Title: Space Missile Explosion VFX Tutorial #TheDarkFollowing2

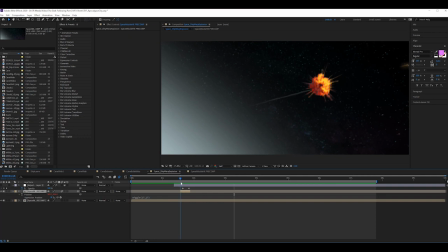(32:32)
And you'll notice that I do it a couple of frames after the explosion happens, because again, in reality, you're not going to get that explosion shake hit you as soon as the explosion happens at this distance.
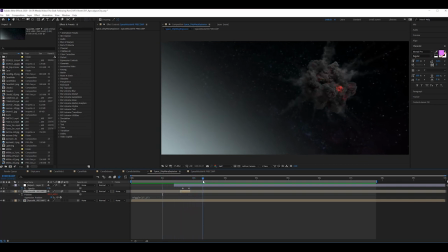(32:47)
There's going to be a bit of time as the shockwave comes to actually hit the camera. So what's the last thing we're missing? Well, it's the shockwave itself. We can't see the shockwave hitting us, which in real life you would. So what I did was very simple, very easy to do. I just added an adjustment layer.
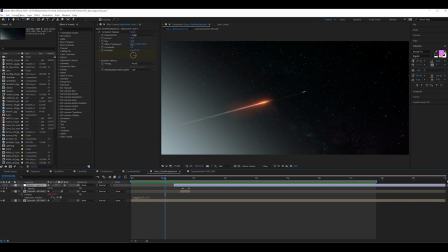(33:07)
So what you do, you just go up to layer, new adjustment layer. All I did, and just added it on top of everything. So an adjustment layer is basically an invisible layer that any effect you apply will apply to everything below it.
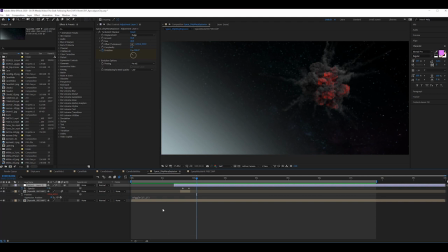(33:24)
So it applies to all of the layers below, which is a really handy thing to do, as opposed to doing a single effect and copying and pasting it onto loads of different layers, or even doing it on a single
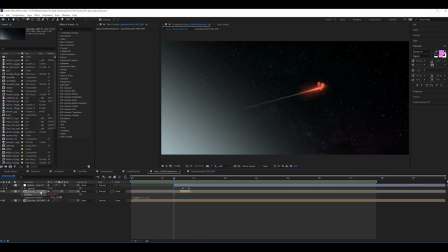(33:36)
pre-composition, because it will, even with the pre-composition, we've got two layers here and we want it to apply to multiple layers, everything below it basically. So it's a really simple and an easy way to control effects applying to multiple layers.
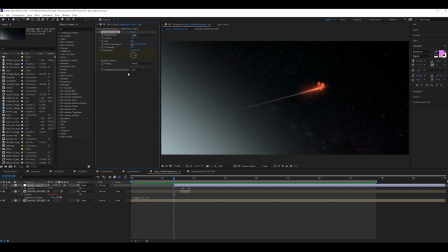(33:51)
Now what I did was add turbulent displace, and that's pretty much all this effect was. And is there a way to really show you what's actually happening? Oh, if I put the layer on, that would be good. There we go. So let's play this through with the effect and I'll show you how I did it.
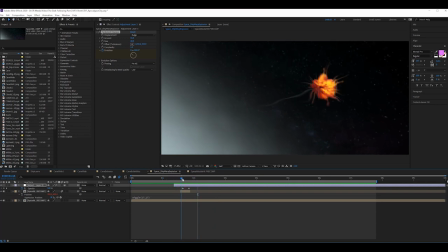(34:06)
So you see now there's a real shake distortion that happens when the explosion hits and then it vanishes. So how did we achieve this? Well, essentially all that's happening is these are the settings.
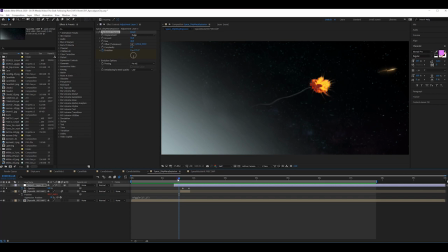(34:21)
Nothing actually changes on the settings except the evolution, to give the idea that there is movement within the effect itself. But in its full, all this is doing is just warping the entire image. If I were to go through the evolution right now, you'll see that's what's happening.
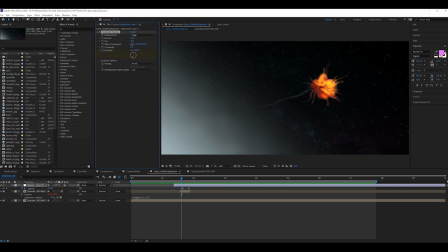(34:36)
It's just warping everything. And all I did was just animate it so that there is a warp and the bulges are moving. But how do we get it so it looks like it's expanding from this point outwards away from it? Because that's the shockwave effect. So mask around where we want the center of the shockwave to happen,
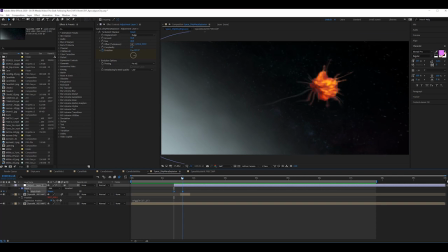(34:55)
and just keyframe it so that that mask expands in the way and the shape that you want the shockwave to happen. You'll see that the shockwave is going to go that way quicker and take a while to come through this left side.
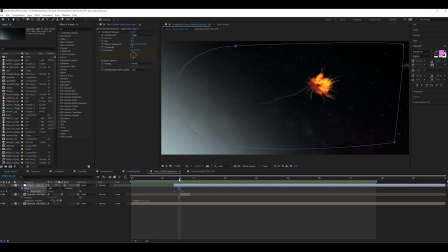(35:10)
So that's how the mask is positioned to do so. Just put a small feather. I didn't even put a feather on it. What is wrong with me? There we go. 10, maybe even a bit more than that. 30. That should just help blend that shockwave in a bit better.
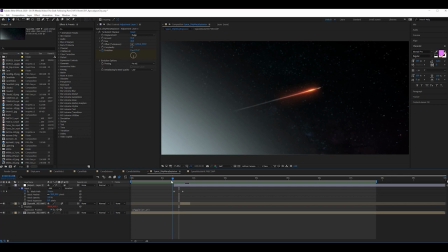(35:28)
There we go. See, that's looking really nice. And we're getting the illusion that the warping is pushing out and it's that distortion created from the force of that explosion. And then all I literally did was just T for opacity and just load the opacity from this point where the shockwave is at its maximum.
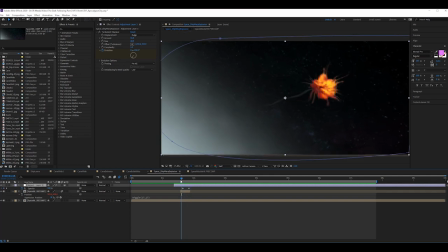(35:47)
Just bring it down to zero really quick. And then we're back to the original composition. And that's how we created that shockwave explosion really nice and simply using just a wiggle and a turbulent displace with a mask.
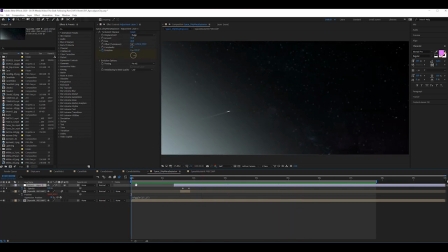(36:02)
And that's all it took. Just creates a lot more impact on that same shot. Really cool, really, really cool. It's nice, it's very stylistic and you can go however extreme or non-extreme you want with it. I wanted it to be quite extreme just because why not?
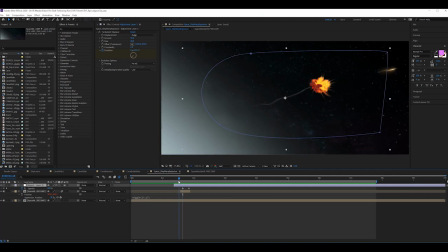(36:18)
But you can make it as subtle or as crazy as you want that effect to be by just changing the turbulent displace effects, going up with the amount and changing the size and the complexity of it, just changing those. And that's it. And there we have our final shot.
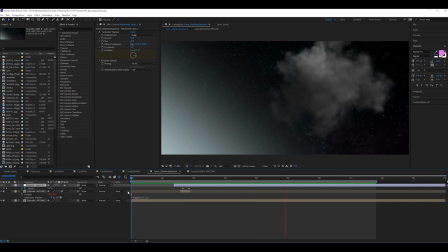(36:35)
Here we go. That's a pretty basic setup for this shot.